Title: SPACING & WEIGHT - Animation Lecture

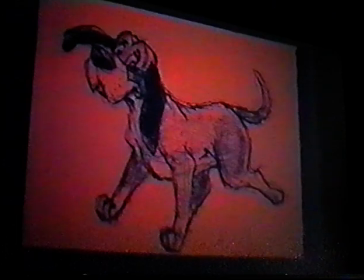The other way you can do it is you bend it backwards the other way. See, there's the femur there, and then the metatarsal is going backwards like that, and that always produces it looks horrible. It looks like, he was hurt in a terrible accident.
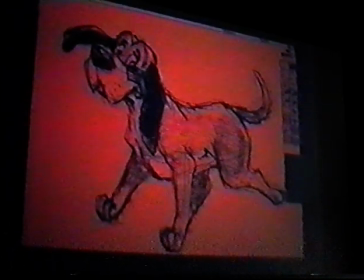And so what you need to do, of course, is straighten the poor dog out. Like that, and again, getting his femur and metatarsal more or less parallel.
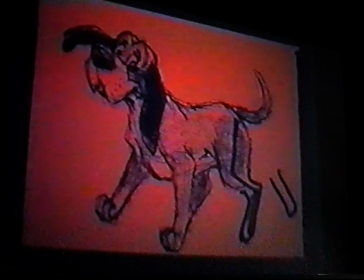Again, if you have to have the foot back there like that, then the whole mechanism has to come with it. So you get a basically a stretch is what you get.
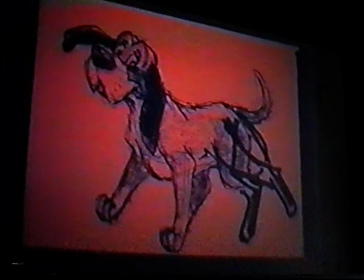But that's something that you guys got to remember, because I see it so often.
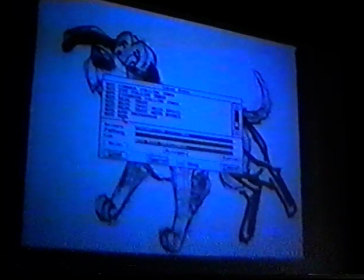Let's try a run. That's a bit more complicated.
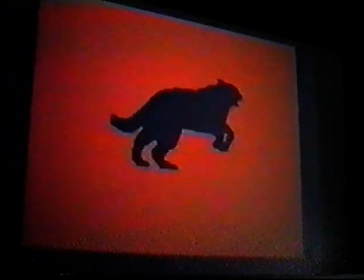Again, if this was a piece of animation,
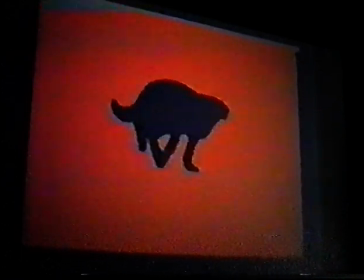there's so much lost power in just the follow-through of things like the tail, and you could exaggerate the squash and stretch.
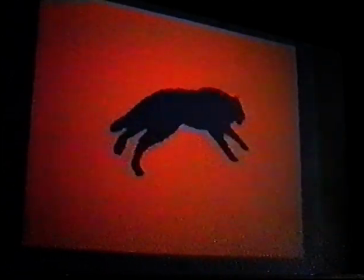Just you've got this magnificent stretch here, and there's nothing stopping you from taking a little liberty with that, stretching a little bit more, or a squash here.
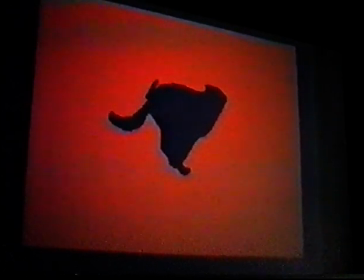This is your squash. There's nothing stopping you from, squashing that even more. Just to give it more life, basically. If you look at the guts of the run,
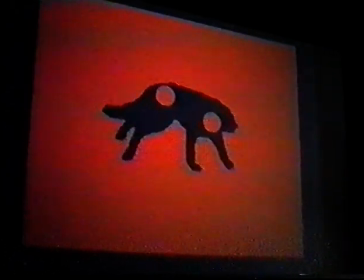what it still is two bouncing balls, but in this case it's circular.
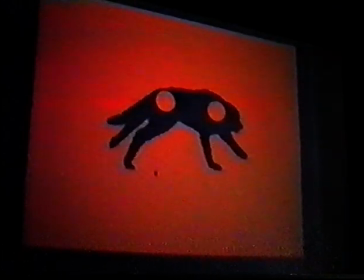But that doesn't change the fact that what you have is most of your drawings. If you look at the pelvis, for example, most of the drawings are packed at the top, and there's a big gap. See, big gap down there, a couple drawings, and then it's circling back up again, or the same thing's happening on the chest, where you've got a couple drawings at the bottom.
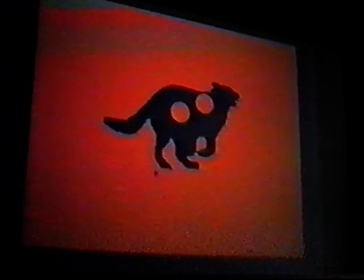And most of your drawings are at the top.
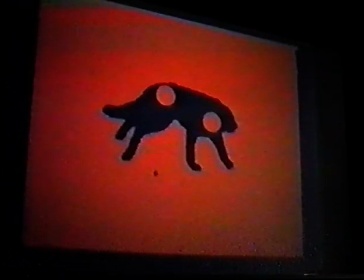Since this is live action, I was following it around, the spacing's a little even and slightly mushy, and I would want to go back in there and clarify the spacing on the chest and the pelvis to really give it the snap and the life and the weight that it would need to take, again, the curse off the live action. But you can see, again, the analysis where you have two different bouncing balls, and of course then the head is a third.
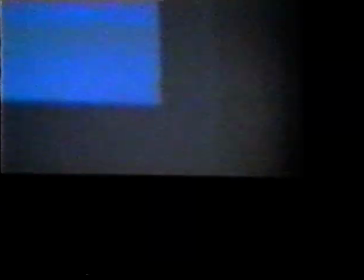The one thing that you can really do with a dog in a run is to give it the
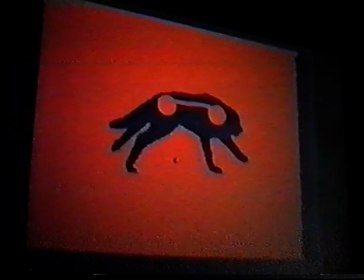to analyze what you can squash and what you can't. And what you can't is almost just as important as what you can. Things that do squash and stretch, obviously, are the tail, fur, ears,
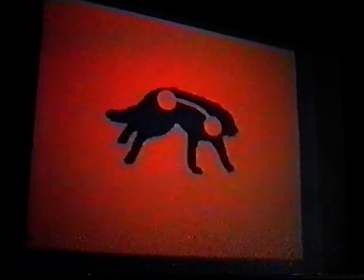big floppy feet, nose. Spine, fat, all that can be changed. What you can't do is things that are solid bone.
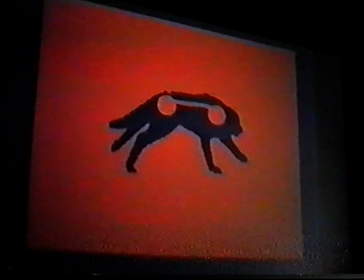The pelvis, for example, is a non-squashable thing and will always stay a box where you can't change that. And the chest is another thing, and that's locked.
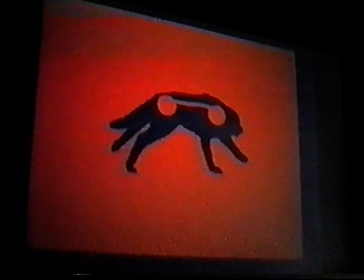And so is the brain case. But that's okay, because what that gives you is a sense of contrast, basically, in your drawing, because you have a very, very stiff thing, and then you have a very, very flexible spine, and then you have a very, very stiff